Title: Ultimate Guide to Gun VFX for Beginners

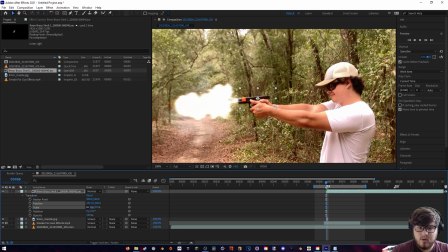[8:24]
I think it's also still a little too large. So we'll try at 12.
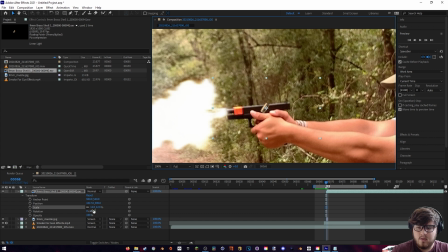[8:29]
That's looking pretty good. And now we also need to rotate it. So let's rotate that until it's facing the correct way, like that. And then let's just position it again somewhere around there. That is looking pretty good.
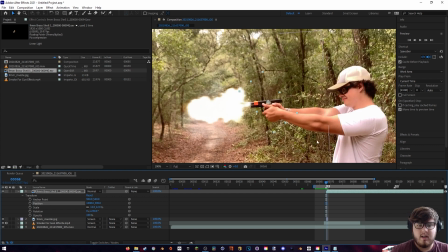[8:42]
Now to actually get it to fly out of the gun, I'm just going to animate it a little bit. So animate the position.
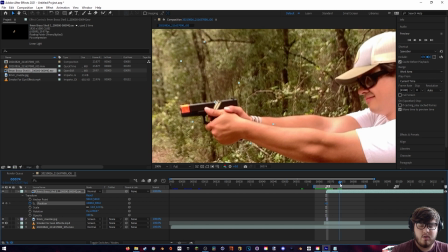[8:48]
So that is where it's going to start. And then I know somewhere like right here, I want it to fly out of the gun.
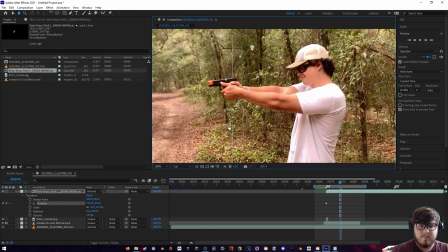[8:55]
So I'm just going to position it, let's say, like right there. And then I know I want it to fall over down somewhere over there.
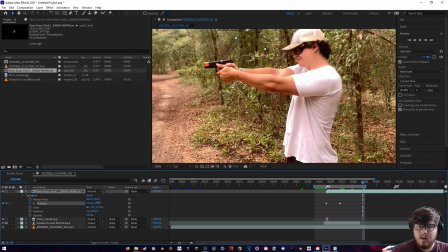[9:04]
So I'm just going to come over here and then position it where I want it to fall, like that.
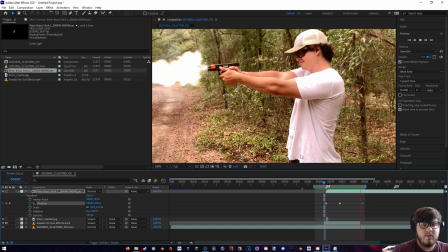[9:09]
Okay, so now we can see that we have this little animation. However, that looks very fake just because it's very jagged right now. So to actually change that, we're just going to select all these little keyframes at the bottom, right click, and then we're going to go to Keyframe Interpolation.
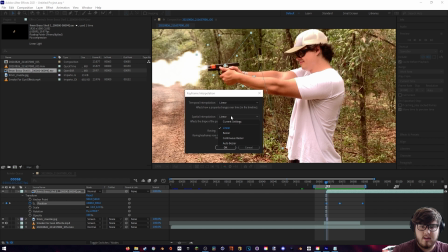[9:23]
We're going to set the spatial interpolation instead of linear. We're going to do continuous Bezier.
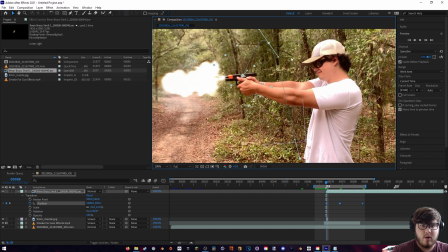[9:28]
Like that, and now you can see that it's actually formed some curves. However, our curves are kind of weird right now, so we need to play around with some of those.
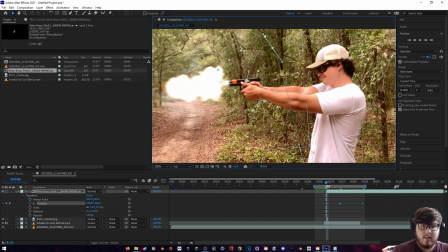[9:35]
So let's do that one like that, and these actually need to be flat. So that is looking good. I can actually go ahead and select this middle one and just we're just going to move it over here. So
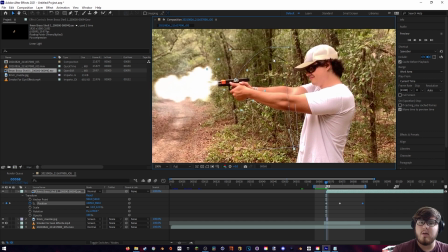[9:47]
something like that, you can just play around with it and see which result that you get. Yeah,
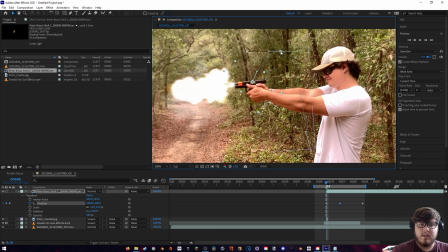[9:52]
Now we do want this to kind of mimic real life as much as possible. So we do want to make sure that gravity kind of works how it's intended.
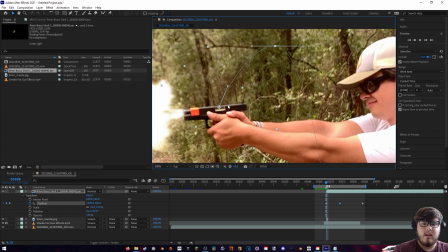[10:00]
So basically how I found to mimic that is the time it takes to get up to the peak, the same exact time it should take to fall about right here. So if I actually continue, so if we do 1, 2, 3, 4, 5, 6 frames, at 6 frames it's up here.
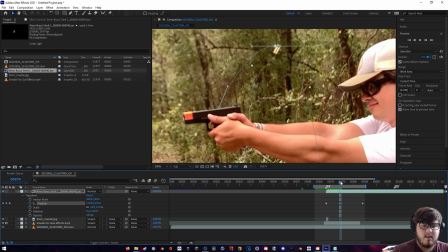[10:16]
So 6 frames after this frame, it needs to be at the same position. So 1, 2, 3, 4, 5, 6.
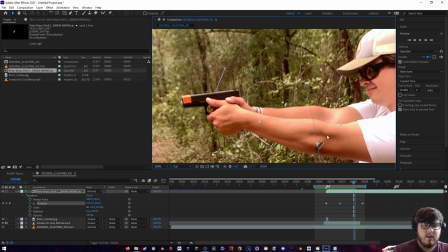[10:24]
You can see that it needs to be at this position, however it's fallen down here. And so what we can do to actually change that is remain on this frame.
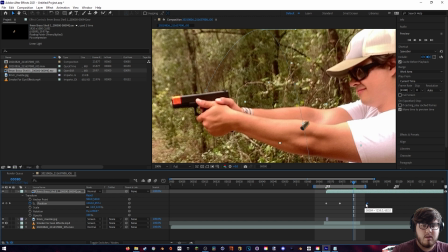[10:32]
We're going to select the final keyframe, and we're just going to move that forward until we get that position that we like. So now let's increase this work area, and let's just see what that looks like.
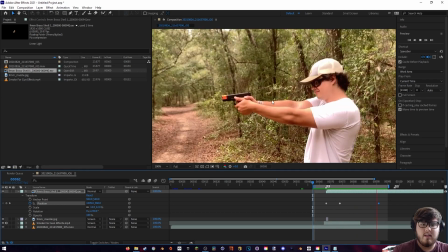[10:45]
Okay, so now you can see that it is falling according to gravity and everything.
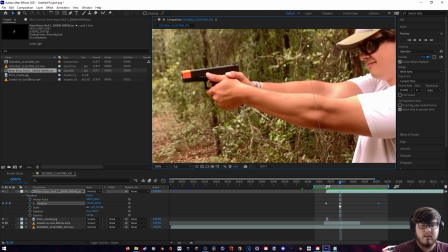[10:49]
Now I do need to play around with some of the timings a little bit, so let's just make this a little bit faster.
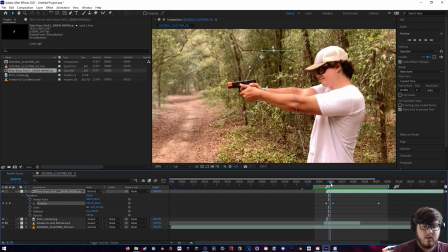[10:56]
Yeah, like that. And then again, we just need to do that same thing for the 1, 2, 3, 1, 2, 3, right there. We just need it to be about right there.
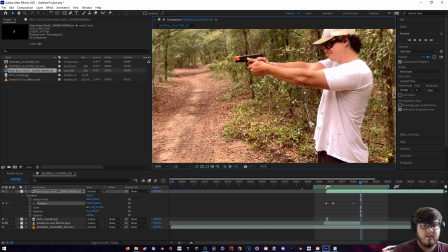[11:05]
Okay, so now that we have that done, we can see that the bullet kind of just stays here, and it's supposed to be kind of in these bushes and stuff back here.
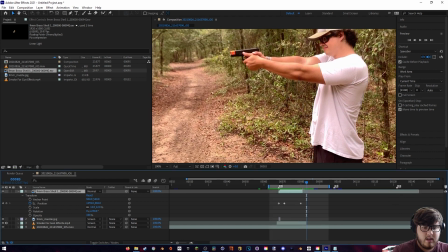[11:13]
So first thing we need to do is actually end the little animation right at that last frame right there.
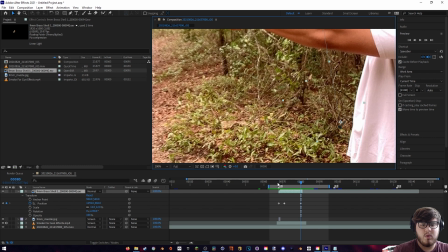[11:18]
So now it just disappears, but to hide that disappearing, what I'm gonna do is come over here, and we're gonna mess around with the scale. So I know that I want the scale to be 12% at the start, and then at the very end, since it's flying backwards in space, we can decrease that scale.
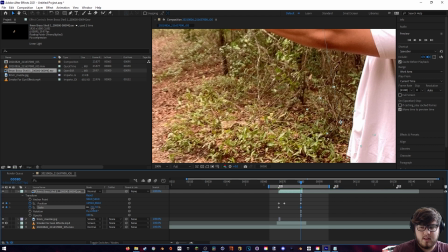[11:34]
So I'm gonna make it something like 7, but play around with yours.
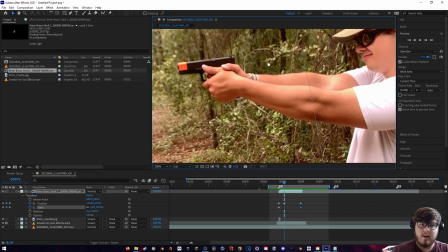[11:39]
Okay, so that is all looking good. However, it does look a little bit fake right now. Number one thing is that it's actually going over his hand.
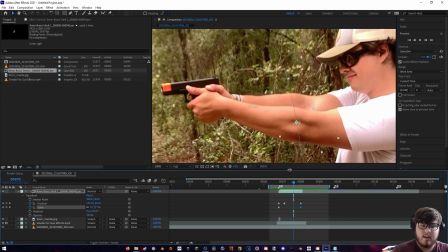[11:46]
If I kind of go over here, you can see it's going over his hands. So I need to correct that.
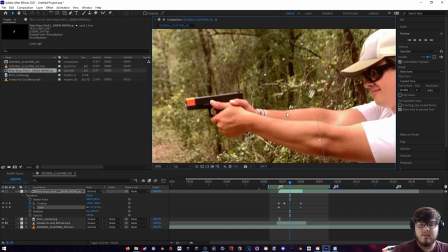[11:51]
And also, it's a little too clear. So like before, we need to add some motion blur. But instead of using that method of motion blur we used before, we can actually toggle the switches and modes down here. And if you come up here, you'll see we have a little motion blur tick right here. So if we check mark that for this little thing, we should see that we now have some motion blur.
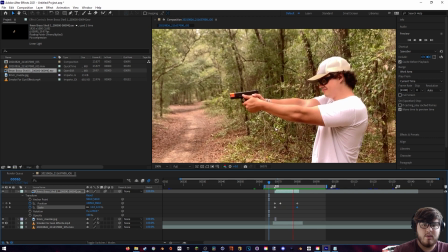[12:09]
So let's play that just to see what that looks like. So yeah, now you can see that that is looking a lot better.
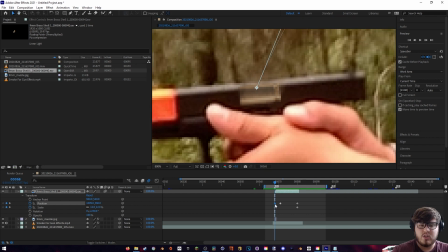[12:14]
Now I am having this issue right here. So what I found to fix that is to actually just move the first keyframe of our position just over 1.
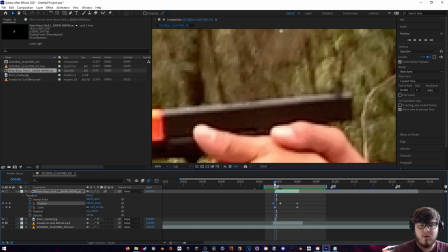[12:22]
And then that will basically add a little bit of motion blur at the start. And that looks pretty good.
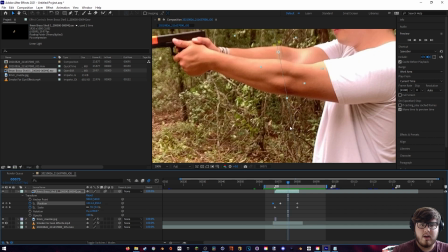[12:27]
Okay, so that is the first problem solved. However, we still have the issue of it going over his arm.